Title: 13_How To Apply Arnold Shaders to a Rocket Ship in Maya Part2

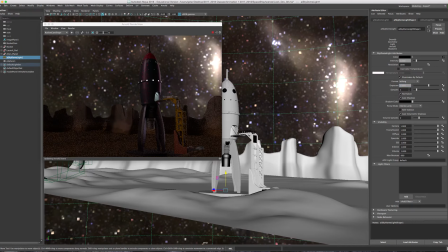494s
I can increase the exposure to the value of 1, and that will help to lighten it up a little bit. But I'm actually going to use different kind of lights to lighten up my image versus changing the exposure of my HDR image.
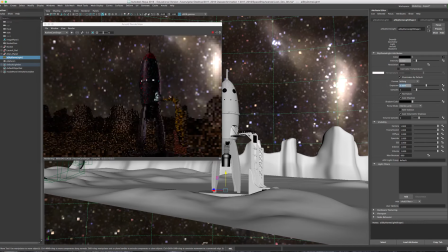513s
So I'll change that back to 0. It's totally up to you. Preferably I like how dark the background image is. If I press E on the
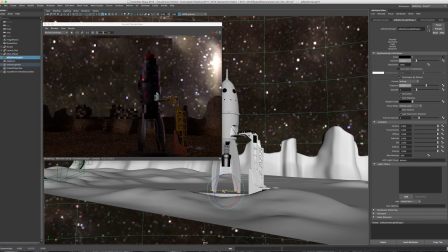525s
SkyDome light, I can change what I see in the background.
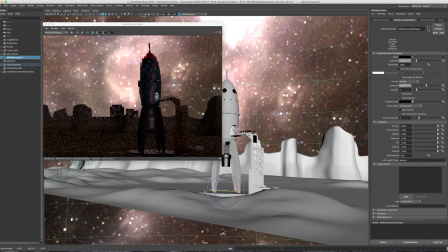532s
So maybe I want that kind of huge bright light, or
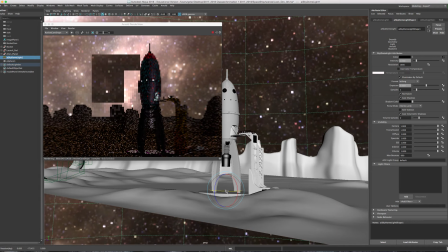539s
maybe I kind of want this light to come from the left side of the scene, like this.
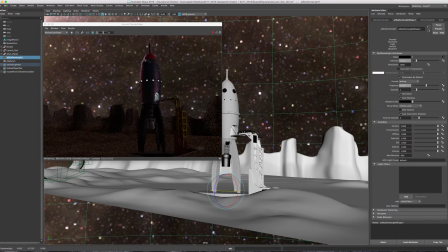549s
And you can see it really helps with the specularity on the side of the rocket ship. And
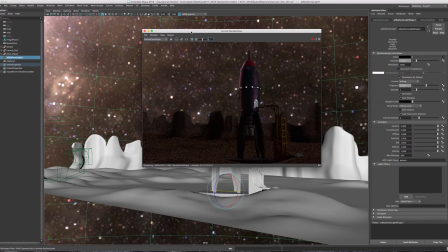560s
maybe I might use a directional light to cast shadows from the rocket ship onto the ground.
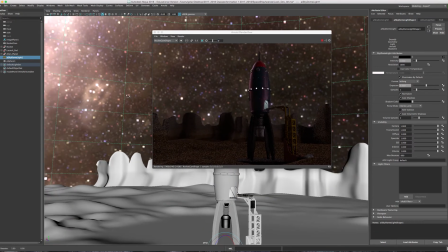572s
Now, in the direction that it's at right now, the shadows, okay?
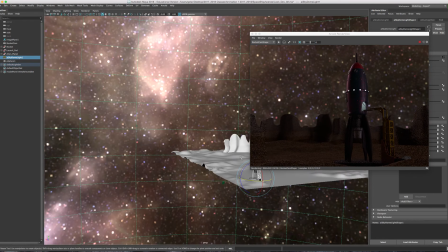579s
So if I use this as my main light source, all right, and I can always use other lights.
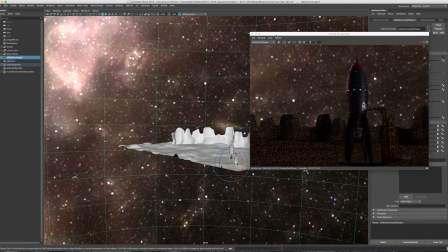585s
Let me try to draw with my grease pencil. All right, so there's my grease pencil.
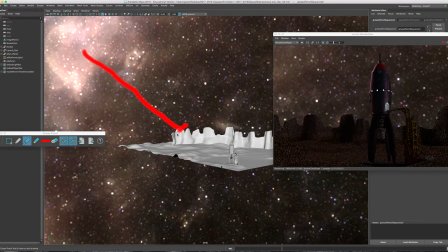593s
So I could have rays shooting from this light source going this way, and this is my rough illustration of directional light. What's going to happen is that
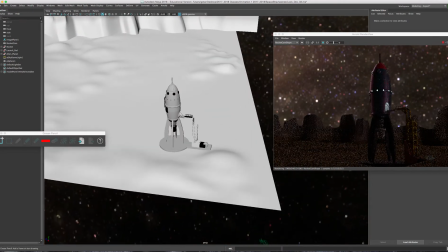608s
when I look at the floor, okay, and if that light source again is coming from here,
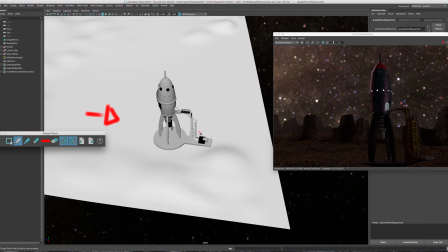616s
then I'm going to lose a lot of that detail from the shadows being casted onto the ground because that rocket is in the way.
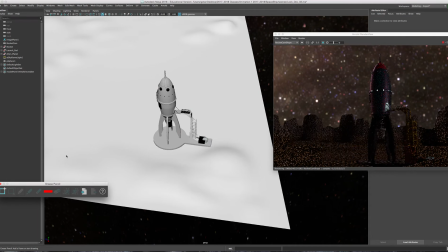631s
But if I change the angle of the light source, the HDR image, and the directional light, then I'll be able to have the rocket ship on the ground and a lot of the structural
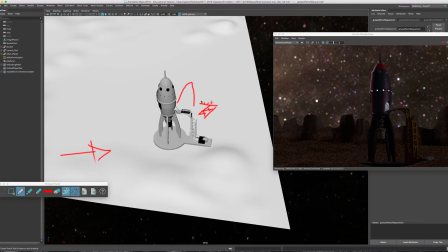649s
information on the ground. So I think that might be more appealing. And there's the tip of that rocket. So let me try that out, and I'll go to
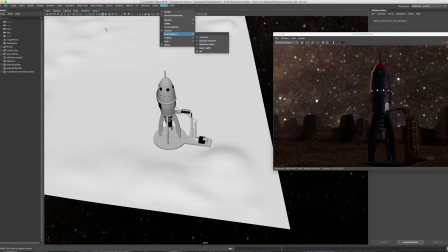661s
Arnold light, and we don't have a directional light in here, so I'll go to create light, directional light,
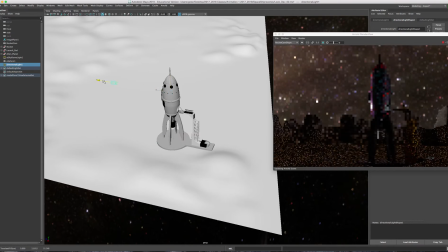670s
move the sky up, move it to the left. I'll press R to increase the size of it.
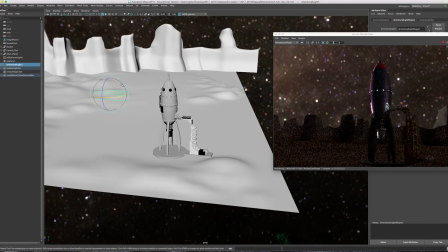677s
It doesn't increase the exposure or anything like that.
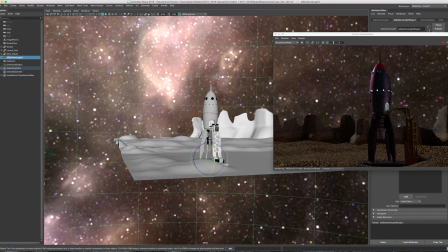681s
And again, like I said, I'm going to take the reference of the HDR image and kind of bring it this way a little bit more.
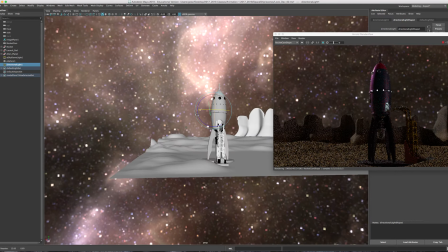691s
And I'll take that light source
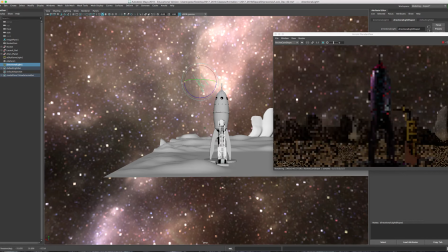699s
and maybe hit it from this direction, like that. And I'll rotate this guy again, just a little bit more.
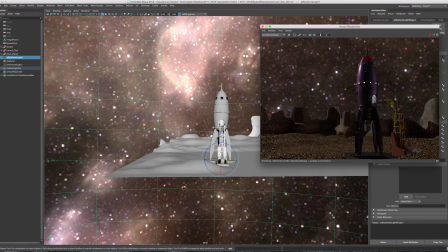710s
I'm not getting any like cool galaxies or anything like that in the background, but it's quite alright.
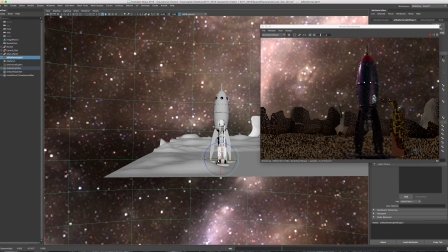715s
If I wanted to, I mean, again, no one knows if the sun is off to the left.
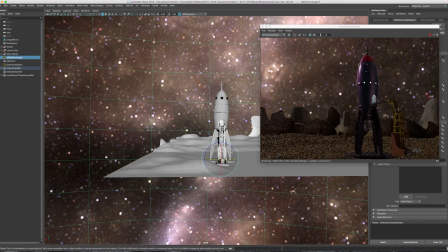725s
So if you like that image in the background here,
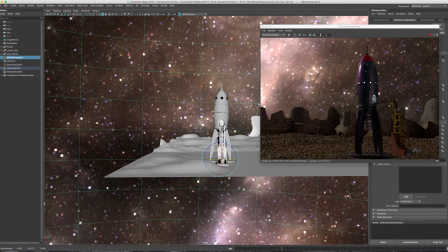731s
you know, you can always add a light source coming from, you know, this direction and hitting onto the ground, or even from the right to the left. I mean, we're in the universe, right?